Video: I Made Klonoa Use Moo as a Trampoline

Hey, I'm back. Hold on a second.
What a thrill. Darkness.
Yes, we are in this room again, and I need to milk it as much as I can. That means this is going to be a Klonoa related video. I wanted to animate something fun, easy to make, and share the process with you like usual. Maybe you'll even get some useful information along the way, huh? I was looking through my posts the other day, and I remembered how much I liked the settings and the visuals of this render. So I thought, why not make an animation out of it? The plan is pretty simple.
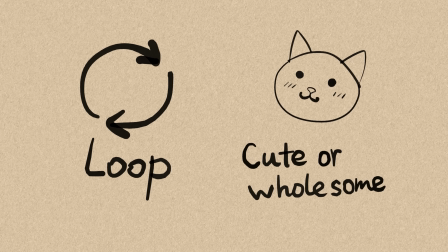(0:52)
Make a loop animation, something cute or wholesome happens, then a punchline, then it loops again. This video shouldn't be too complex and it should be easy to execute. Hopefully I won't overcomplicate it. Without further ado, let's get into it. I wanted to include this section this time, because not many of you know the full picture of how animation is made. So let me walk you through my process. Once again, truth to be told, I don't usually plan my animations with animatics or classic drawings. I mostly visualize it and replay the motion in my head. But I'll do my best to explain what I have in mind using some doodles in Blender's grease pencil. I'm not a 2D artist, so it will look ugly, but if I can pin down the idea, that's more than enough.
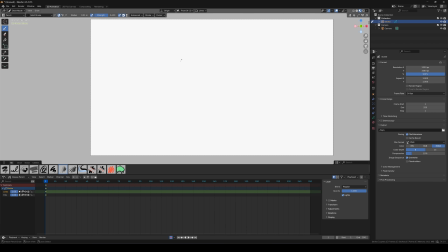(1:40)
Okay, what's the best way to do this? Oh yeah, let's do it like comic panels. Let's split this into 6 panels and see what happens. The scene starts with Moo.
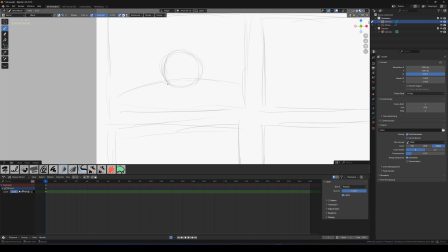(1:53)
Yes, that's actually the character's name. It doesn't look like a cow. I don't know why it's called that, but let's accept it and move on. So Moo is in the scene, probably sleeping peacefully.
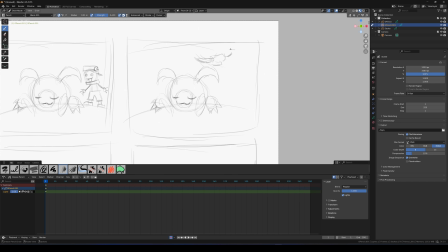(2:07)
Then Klonoa appears in the next panel, jumps on it,
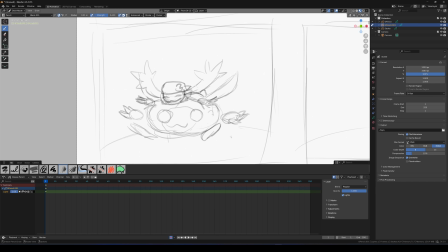(2:11)
bounces, and then they both sleep together?
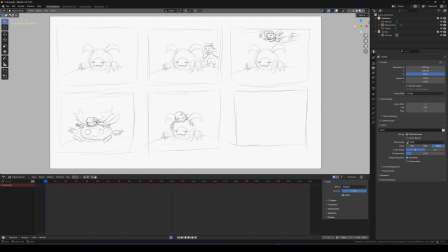(2:16)
Wait, that won't look properly. Let's try this instead. Klonoa comes in and jumps on top of Moo.
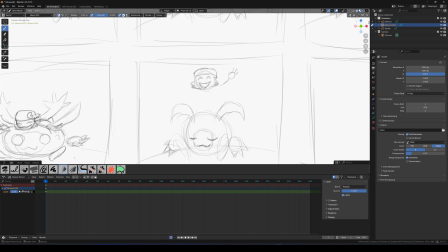(2:23)
Moo squashes and launches Klonoa upwards. Klonoa falls back onto Moo with another bounce.
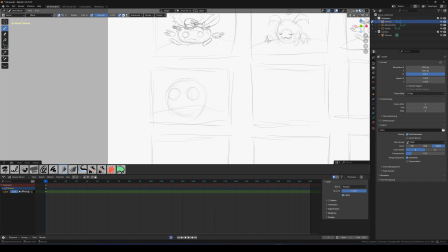(2:30)
Then Moo puffs up like Miss Puff and shoots Klonoa out of the scene.
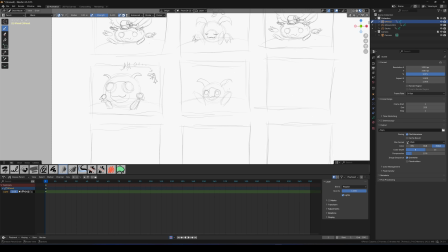(2:37)
After that, Moo calms down, gets sleepy again, and falls to sleep.
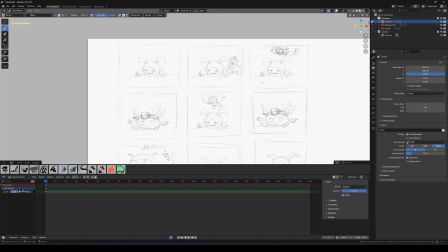(2:43)
I think this is a great starting point. Let's make Klonoa's first entrance more gremlin-like.
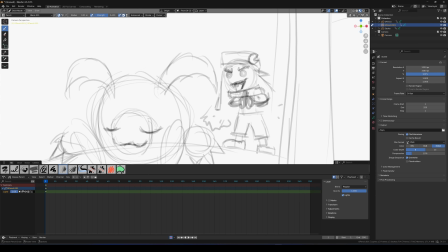(2:49)
Like, let me bounce on this like a trampoline.
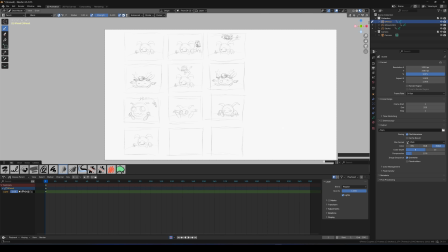(2:54)
Wait, that sounded like an imp. But let's start somewhere and make it better later.
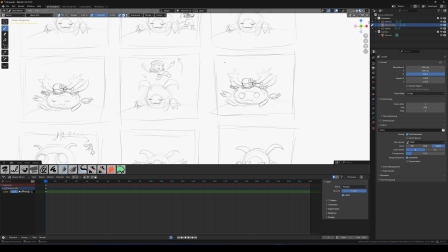(2:59)
He jumps, holds himself in the air for a moment, then drops onto Moo and squishes it.
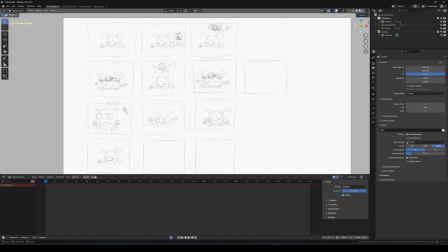(3:05)
I think I'll rotate Klonoa in the air to make it more fun to watch. Each jump should feel a little special.
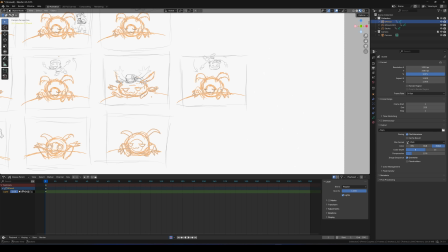(3:12)
First jump, Moo doesn't wake up. Second jump, eyes half open.
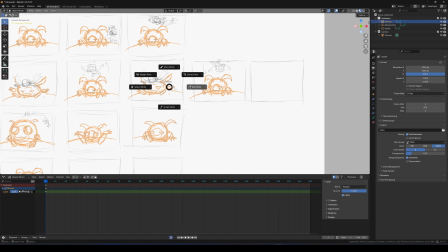(3:18)
Third jump is like, huh, what's happening? And fourth jump, eyes fully open.
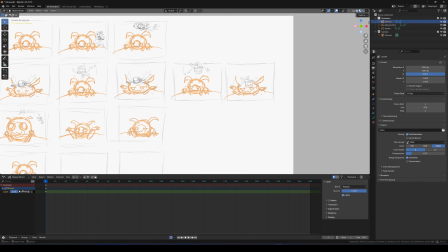(3:24)
And last one, eyes wide open, puffing up.
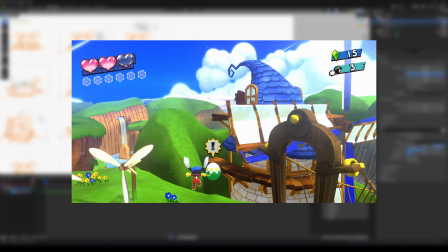(3:27)
That inflation thing, like Miss Puff, is actually canon in Klonoa games, so this works perfect.
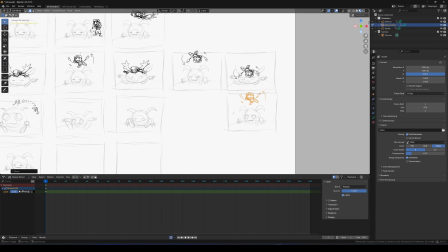(3:33)
Honestly, this is more than enough to make the scene. No need to over detail it, it's just my reference anyway.
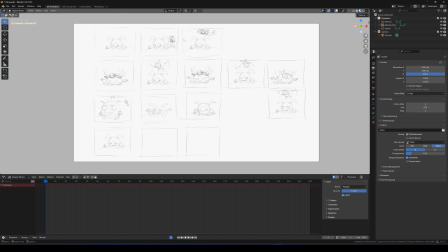(3:39)
I'm the only person working on this.
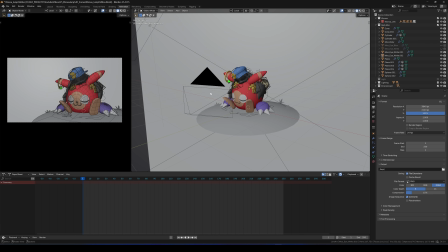(3:44)
With the idea pinned down and scene opened, I'll start placing the camera.
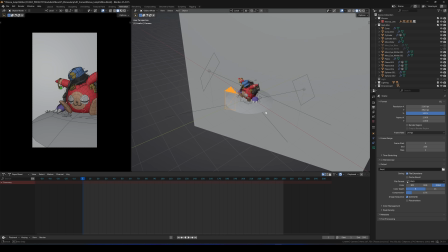(3:49)
This will be a vertical format since I want this to be a YouTube Shorts animation.
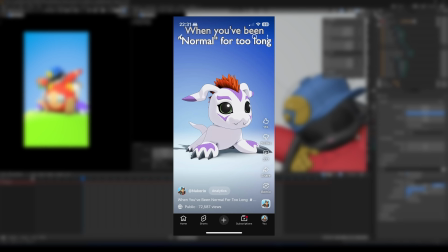(3:54)
I need to keep a few things in mind. On mobile, you've got buttons on the right side and description at the bottom.
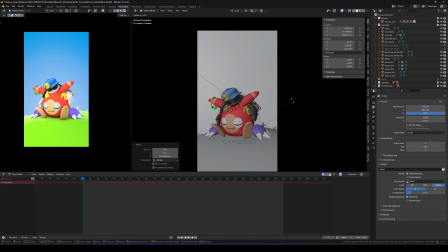(4:00)
So I want everything important to stay visible and readable. Camera placement and posing inside this safe area is very important.